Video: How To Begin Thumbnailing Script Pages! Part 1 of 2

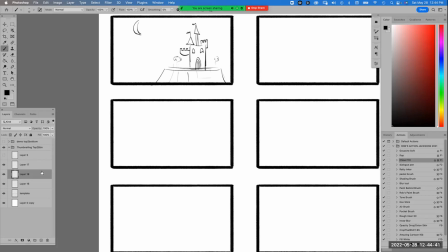[16:42]
I'm not going to do any shading on this, by the way, okay? And then, what if I wanted to bring my hero character into the shot? Well, how do I do that? I have no ground plane in the foreground. What if I did this?
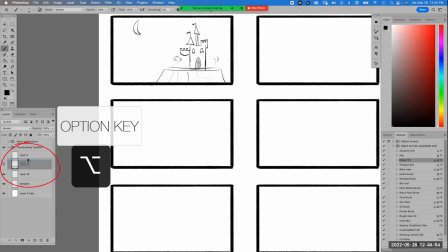[16:55]
I'll make a copy of that layer by holding an Option and dragging it forward with my mouse. I have a new layer and I'll drag it down below.
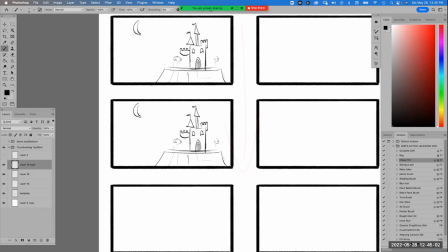[17:02]
This is the reason why it's easier to board top to bottom. I can literally drag the background straight down to my next layer and everything is registered perfectly up. Then in my head, I'm thinking of a cool camera move. What if my camera is like a drone and it's slowly backing away from my background? So what if I push it in by hitting transform and making the background smaller?
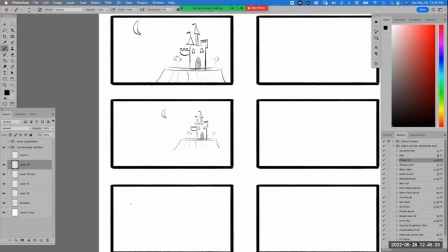[17:22]
What if I wanted to introduce a foreground background like this, an element like this, where I'll put a ground plane and some trees in the foreground. So now I'm immediately telling us that the drone is flown backwards from here to here.
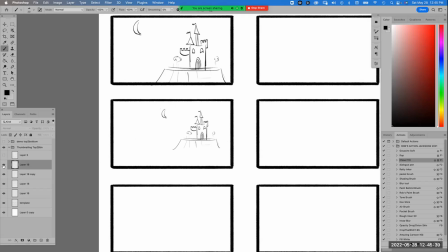[17:41]
And maybe I want to go back a little wider. So I'll take this drawing and I'll copy it again.
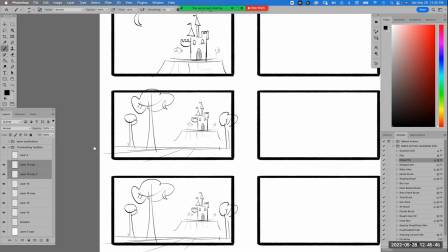[17:47]
And I'll bring it down to the next layer like that. And then I'm going to push it back even further.
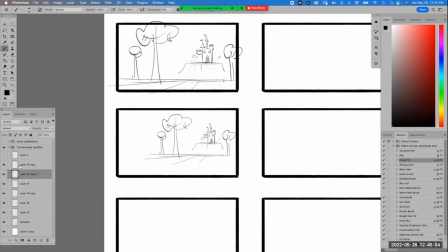[17:54]
Just as I'm brainstorming. And I'm going to... These layers are all in different layers, and I'll keep drawing this background out. Maybe I'll put a rock here. Hey, guys, quiet.
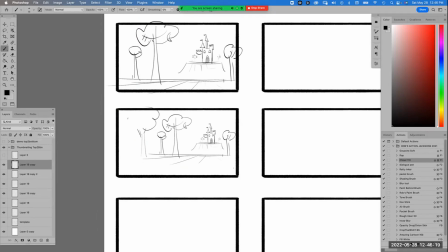[18:08]
Thank you. Maybe I'll put on another layer. So I have I have a foreground element here, and I'm in a same layer, and then I'm going to continue my ground plane, and I'll put on another layer just another tree in the foreground.
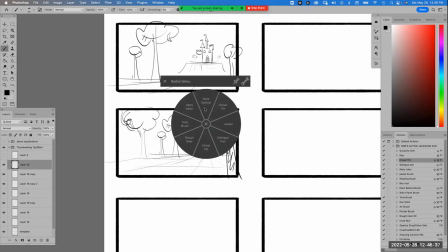[18:25]
And sometimes I think it's even in thumbnails. Not as important, but I'm going to put it on a different layer in case I want to move it off.
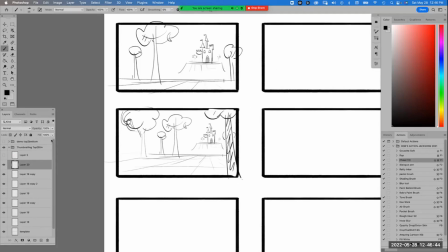[18:32]
But the whole point is I'm going to have some layers of trees in this shot. And let's zoom out.
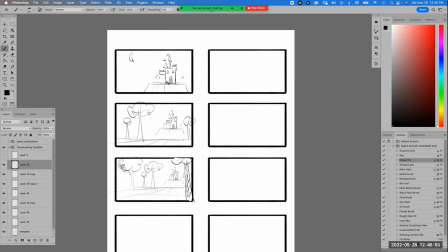[18:39]
And so now I'm connecting this house, this castle, camera's pulling wider and wider to this shot here.
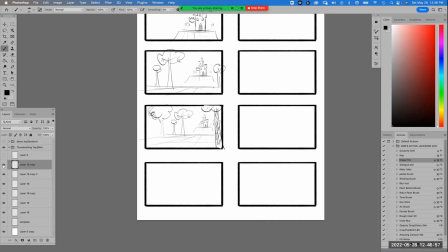[18:46]
Then, let's say I like this composition. I'm going to merge these down only because thumbnails, they don't matter as much.
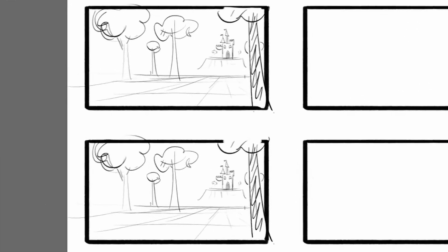[18:53]
I'll pull it down one more time. Then I can add somebody running into the shot.
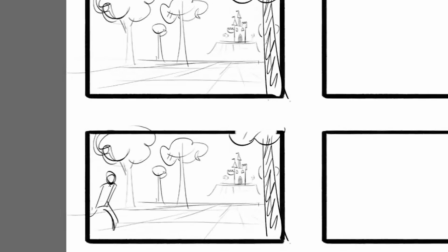[18:58]
And I'll just make it really simple. I'll have, there'll be a bow right there. We'll see a quiver of arrows. And that's a person running here. I'll put some shading on here just to make it more stealthy.
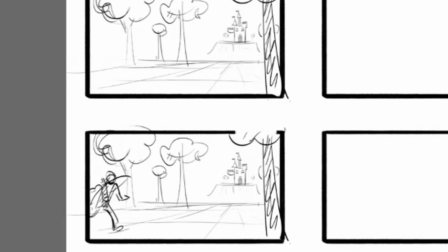[19:15]
And as a thumbnail, I might just take this area and I'll take this background.
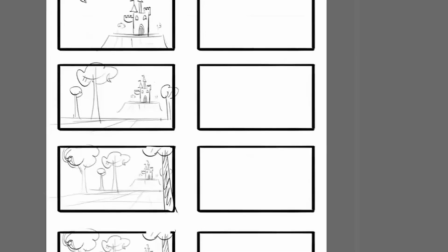[19:20]
I'll make another copy by having Option. I'll drag it up here.
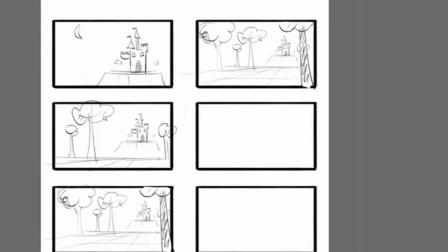[19:24]
And I'll take my character, which I'll put H for hero, and I'll make a copy, and I'll drag it over here, and I'll drag him over here by holding down the command key. I can move him around, and I'll make him a little smaller in the shot. I'm not worried about really animating it, but I'll make him smaller in the shot.
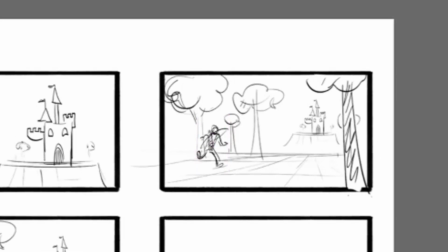[19:43]
I'm not even changing his foot positions, by the way, and I might even do this for my own thinking. I'll just do arrows like this, and I'll say hides here.
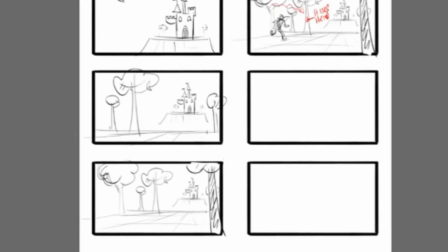[19:55]
And I'll just have them hide in that shot. This is a note to myself, okay? So we're looking at the wide, castle, camel pose wide, and then the character comes in.
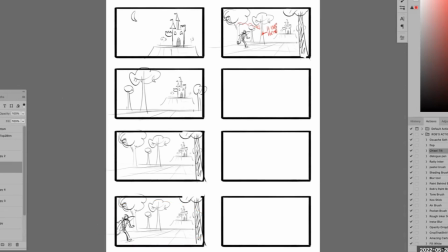[20:04]
What I'm doing in my storytelling is I'm connecting the physical location of my hero, which is this guy right here, and I'm letting everybody know where this character is located in relation to the target here.
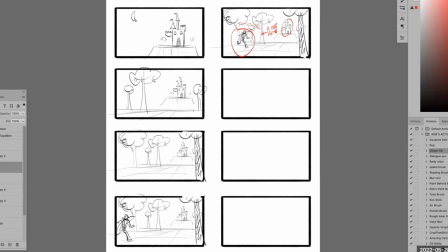[20:19]
The other thing that I need to do, and here's the chess move that I didn't point out, that I didn't catch earlier, but let's see if we can catch it together.
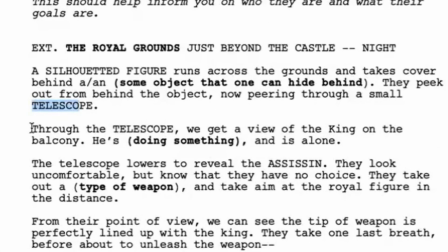[20:28]
Let's go to our script. So we have a guy looking through a telescope. Through the telescope, we get a view of the king on the balcony. He's doing something. Here's the chess move that I just missed, everybody. I have a character on the balcony that I didn't set up earlier.
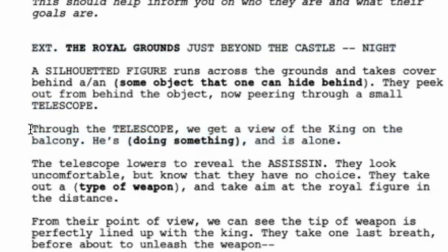[20:43]
Therefore, now that I'm realizing that because there's a character on the balcony, maybe I need to set that character up in the very beginning of my whole scene. Make sense? That's the chess move, and I missed it already.
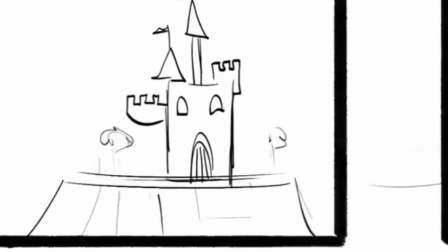[20:56]
So what I'm going to do is I'll go back in, and what I'll do is I will go to my first drawing, and I'll just put
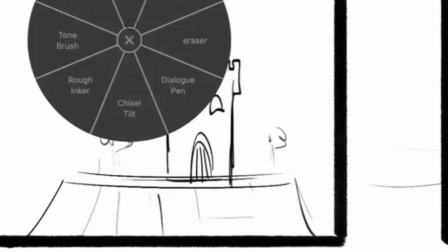[21:05]
and in fact, I'll just draw it really big so you can see what it is. Super generic character.
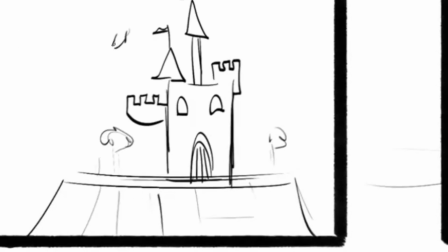[21:10]
There's a guy with a beard, crown, and in this case, I'll just have the guy drinking out of the goblet. That's huge. I'll just make it tiny, like that. Actually, what I'm going to do too, just to make it read, I'm going to add some tone to this,
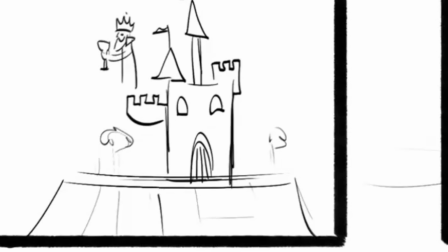[21:28]
purely because I want to create a silhouette in the sky, in the background. So I'll just do this. Make this character dark and gray. You could even make them entirely just jet black if you want to. And I'll shrink them down like that. Scale-wise, that's probably okay.
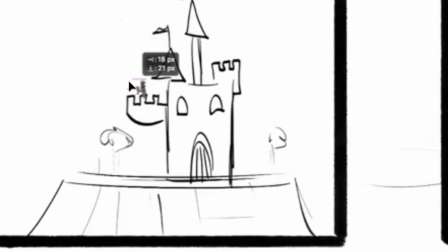[21:47]
And I'll just put them right there on the balcony. Somewhere like that, okay?
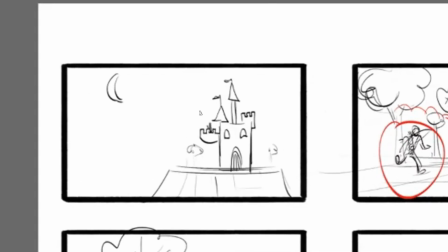[21:53]
So now I have an object here that we as an audience are seeing in silhouette.
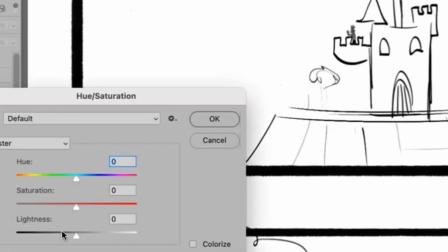[21:59]
I'll make that character all black. I'm gonna hit Command U and slide this to black.
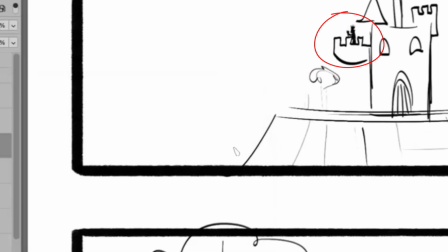[22:04]
That's even better. Command U. Now I have a character that's entirely black, and I know that these spires are kind of blocking his body.
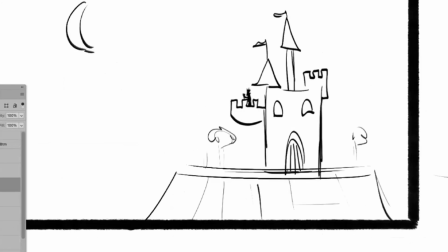[22:12]
So if I were to go back in here, I would change, I did this very quickly, but I would change the background a little bit just to make him read.
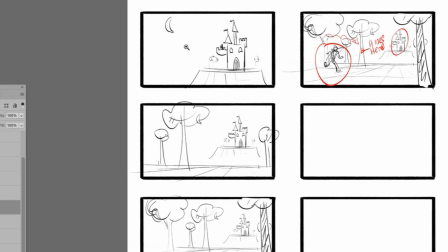[22:20]
But in this case, I won't because they're thumbs. But now as an audience, we're seeing somebody that's silhouetted in the night sky.
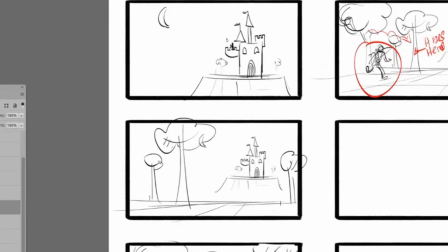[22:27]
We don't know who they are, but maybe because we can see the pointy hat that it's probably royalty.
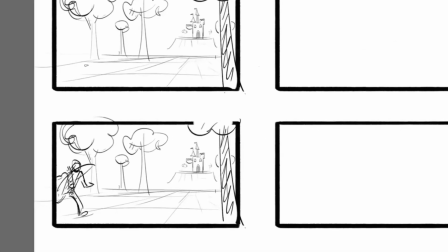[22:31]
And when we pull wide, we see a character walking up, and that's already creating a sense of cause and effect,
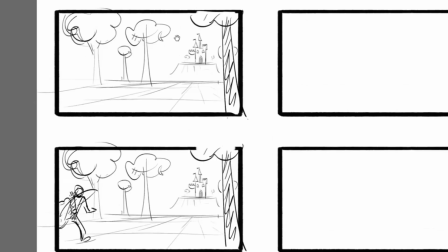[22:39]
and maybe even an emotional sting like, oh, there's somebody on the balcony, there's somebody running down here,
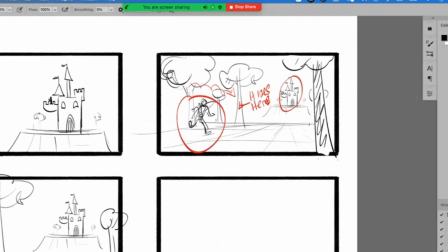[22:45]
and that's making us feel that this character on the balcony is perhaps vulnerable to whoever this person is right now, okay? That's what it might be. So now that we've done that,
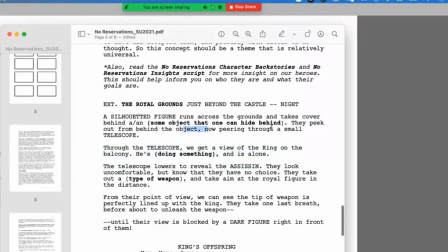[22:58]
we have them running, we have the person running, hiding behind the tree, and now peering through a small telescope.
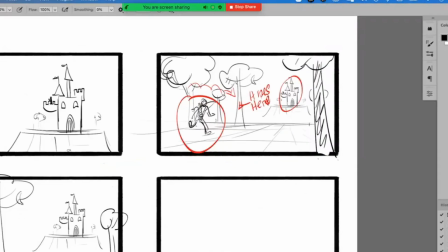[23:04]
That's the next story point. Can I tell that idea, this character, once I get this character, let me get my hero here. I'm going to make one more copy just to show you where that person will be. Copy, Command V, and I'll make him smaller. So let's say I get my hero right here, and they're standing behind the tree.
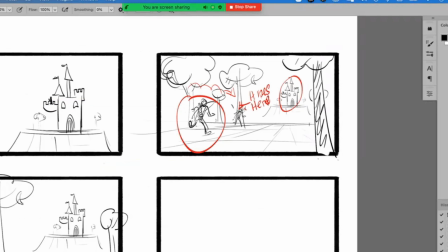[23:27]
Like that. So can I show them looking through a telescope in this shot effectively and seeing what they're looking at? And my feeling is, no, I can't. Therefore, I need to cut to a new angle to slowly begin to introduce my audience to who this character is.
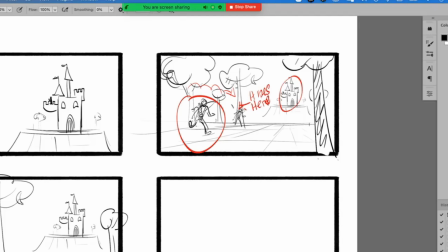[23:45]
The other consideration I'm taking in as a storyteller is how much information visually do I want to unveil to my audience about this character. And my feeling as a storyteller is I always want to
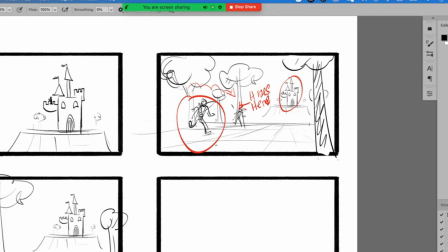[24:01]
make it very I want to make it step by step, and I want to parse out the information slowly. I don't want to give you the whole reveal of who this character is because he's our hero. I want to make it slow, and I want to make you guys wonder about them. So I'm going to show, in my head I'm thinking, okay, I'll show only a little bit about this character in every shot.
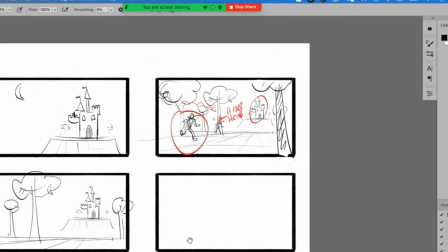[24:21]
So if I do that, my thinking is, well, I need to go to a new angle. I need to cut to this tree, and I have to pay attention to my screen direction.
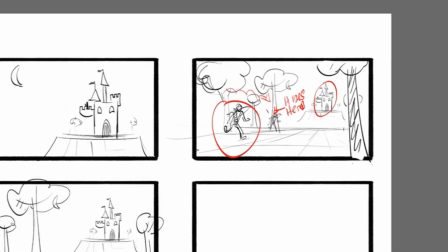[24:30]
I know my camera line, we'll pick this color here. My camera line is here, right?